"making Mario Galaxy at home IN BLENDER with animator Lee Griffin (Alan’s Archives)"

everything's on YouTube these days. Whatever you want to make, you can just look it up and see how somebody else did it, and make it into your own style. So that's kind of just how I got into it. I was kind of just inspired by other artists. That's I feel like it's an endless cycle with artists. Everybody's always going to be inspired by one another. Like you said, we all grew up with these worlds, so like that's the main place where I draw from.
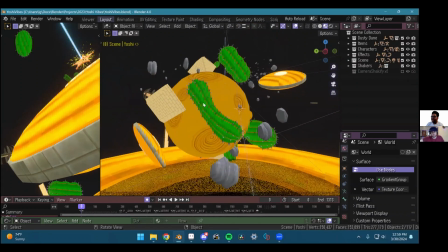44s
The games that we all used to play. All right, so with this one, oh, this is actually a really good picture of like so.
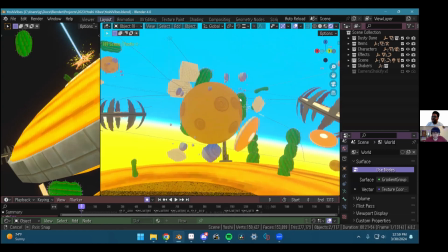52s
When I went online to look at, oh, what can I, because I can make things myself.
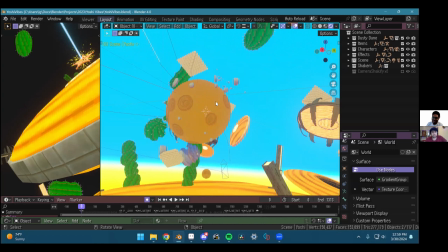58s
I know how to do that. But to like save time on making this animation, what assets can I download online and like use for myself for this animation?
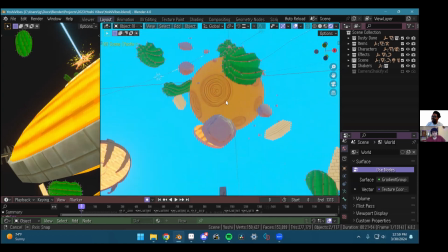68s
So pretty much everything that's like right here is what I found online.
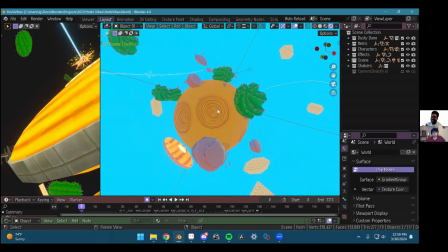75s
So from Mario Galaxy, anybody that's ever played, before you go into a level, it's just kind of a little planet that's like rotating around, and Mario's just kind of surveying it from afar, and then he flies off to it. So this is that model. The song that I was using was like a remix of like a desert song.
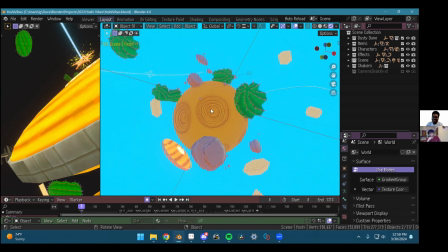95s
And so I was like, oh, let me, get some desert assets from a Mario game. And so this is like the little preview world of Dusty Dunes before you actually fly to it. And so, it's got some cacti flying around it. It's got a couple stones. It's got this little like platform.
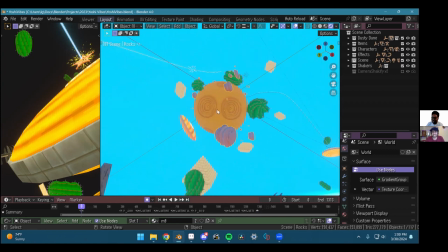112s
And so this is all that I had to go off of, really. And this is what I had.
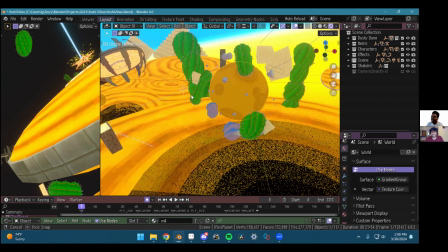118s
So I just, duplicated those cacti everywhere and, put them on top of each other to like make them longer sometimes.
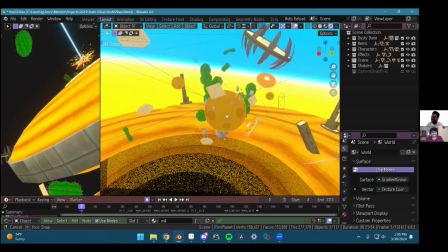125s
I used the sand texture from, all these little like sand holes to like make, big,
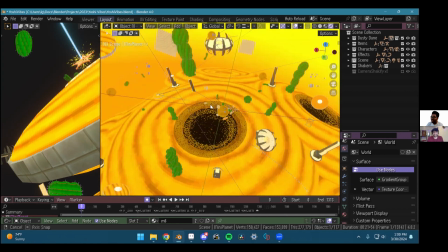133s
holes and stuff. And I was like,
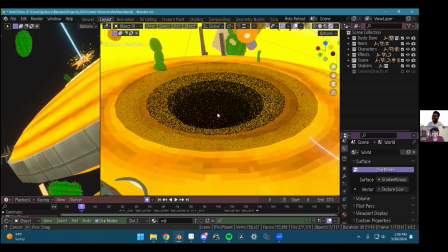136s
I don't know how I'm gonna like replicate like how it kind of looks like it's getting darker and darker as it's going down, and like if you fall in there,
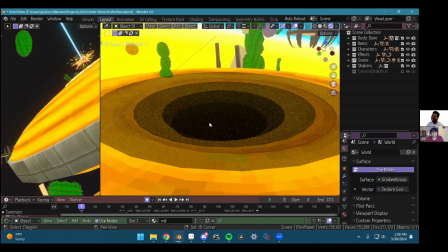145s
it's you're probably gonna die. So this is one of the things I'm so proud of.
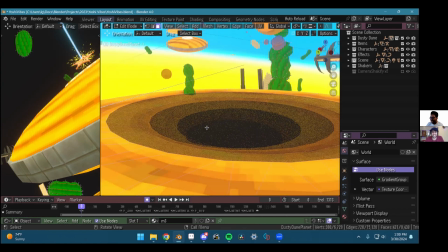149s
I was like, how did I think of that? But I was like, I can't really just like make a
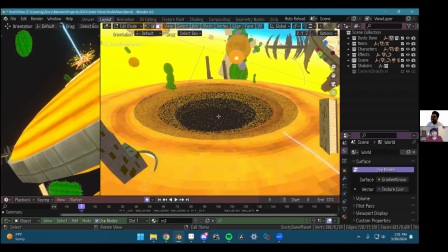157s
make a whole area like dark because it's gonna look weird. And so what I did, I just made these are just like circles.
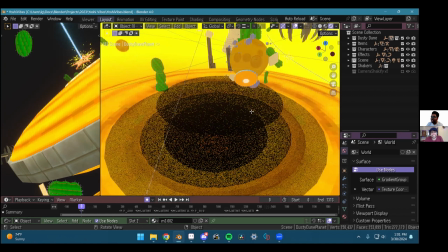167s
So yeah, so they're just circles that are like partially black, and like I turned the alpha down on them,
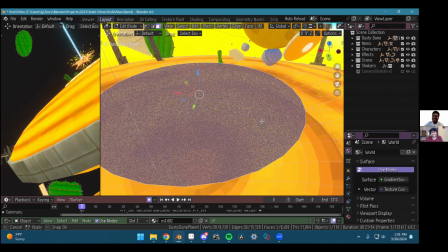174s
and so I'm like, if I layer them, it's gonna look like it's getting darker and darker as it's going down,
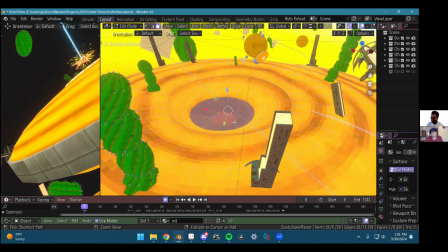179s
and so that's what I did. So those are just a bunch of circles that are that is so sick.
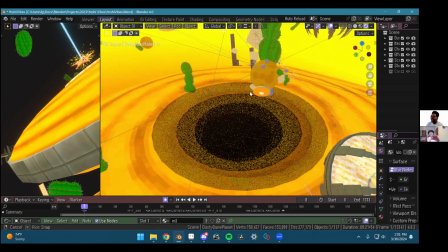185s
Yeah. Oh wow. And so yeah, it looks like it looks exactly like it did in the game, where it's like getting darker and darker.
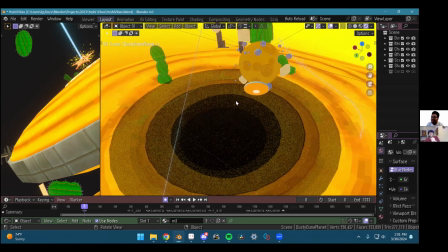193s
I don't know how they did it in the game. That I didn't get those files. I could probably like dump it from Mario Galaxy if I tried, if I looked up tutorials on that.
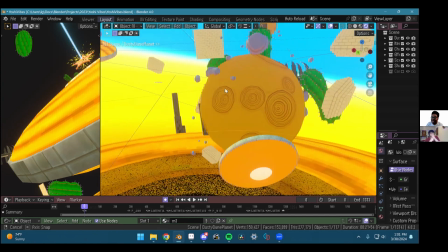202s
But I was just like, I'm gonna figure it out on my own. So yeah, that's what I did. Now, and so this is all that I had to work off of.
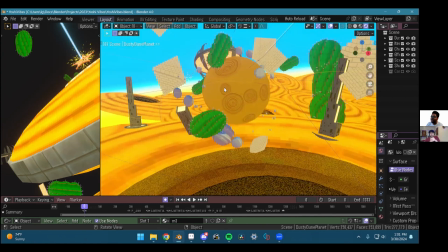210s
And so I was really proud of this too, because this was like a part in the game.
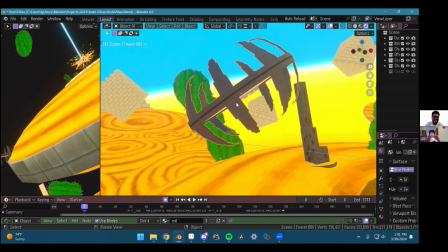214s
And I was like, oh, I can make that myself. Let me just, get a stone. Oh, really?
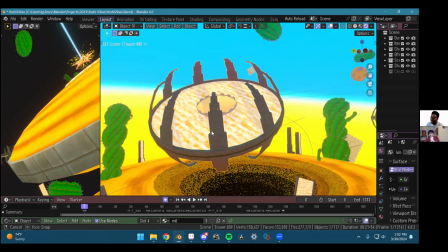218s
Yeah, so I just nice. made a little circle and then, cut the circle into like sections,
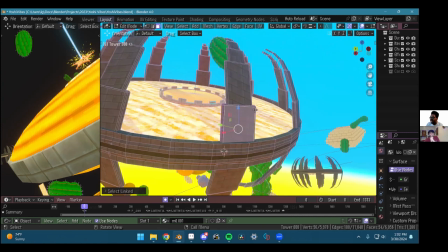224s
and then made like little boxes and duplicated them on top of each other and like made this little area.
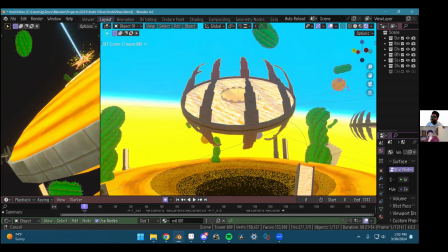229s
And it looks, it doesn't look any different from, that area that's in the game.
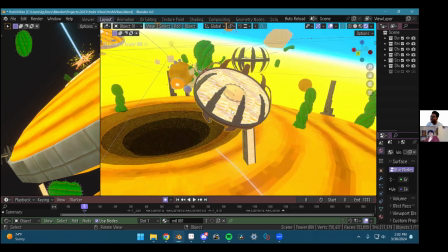235s
So just one of the things I love to show off.
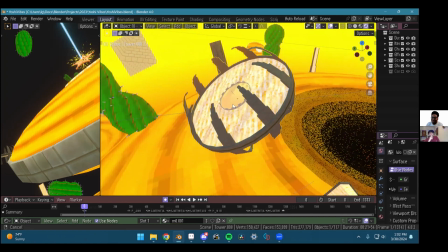239s
I can not only can I get the assets from the games and use those in whatever way that I can,
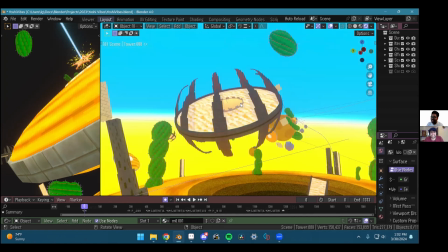244s
but I'm like, I can I have the ability to like make whatever myself. Yeah.
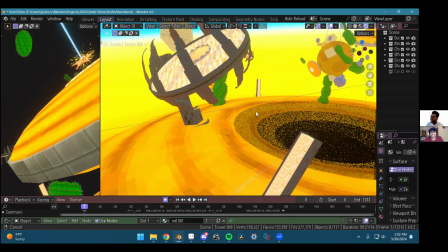249s
So yeah, I made that on my own. There's sometimes these towers that are like floating out in the middle of I made those myself.
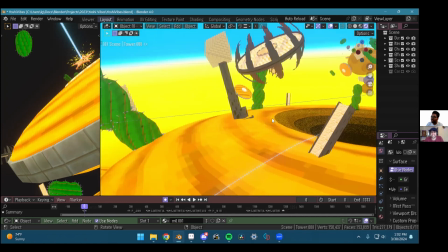257s
I just tried to like get it as close as possible to what they look like in game. So yeah, I made these myself too.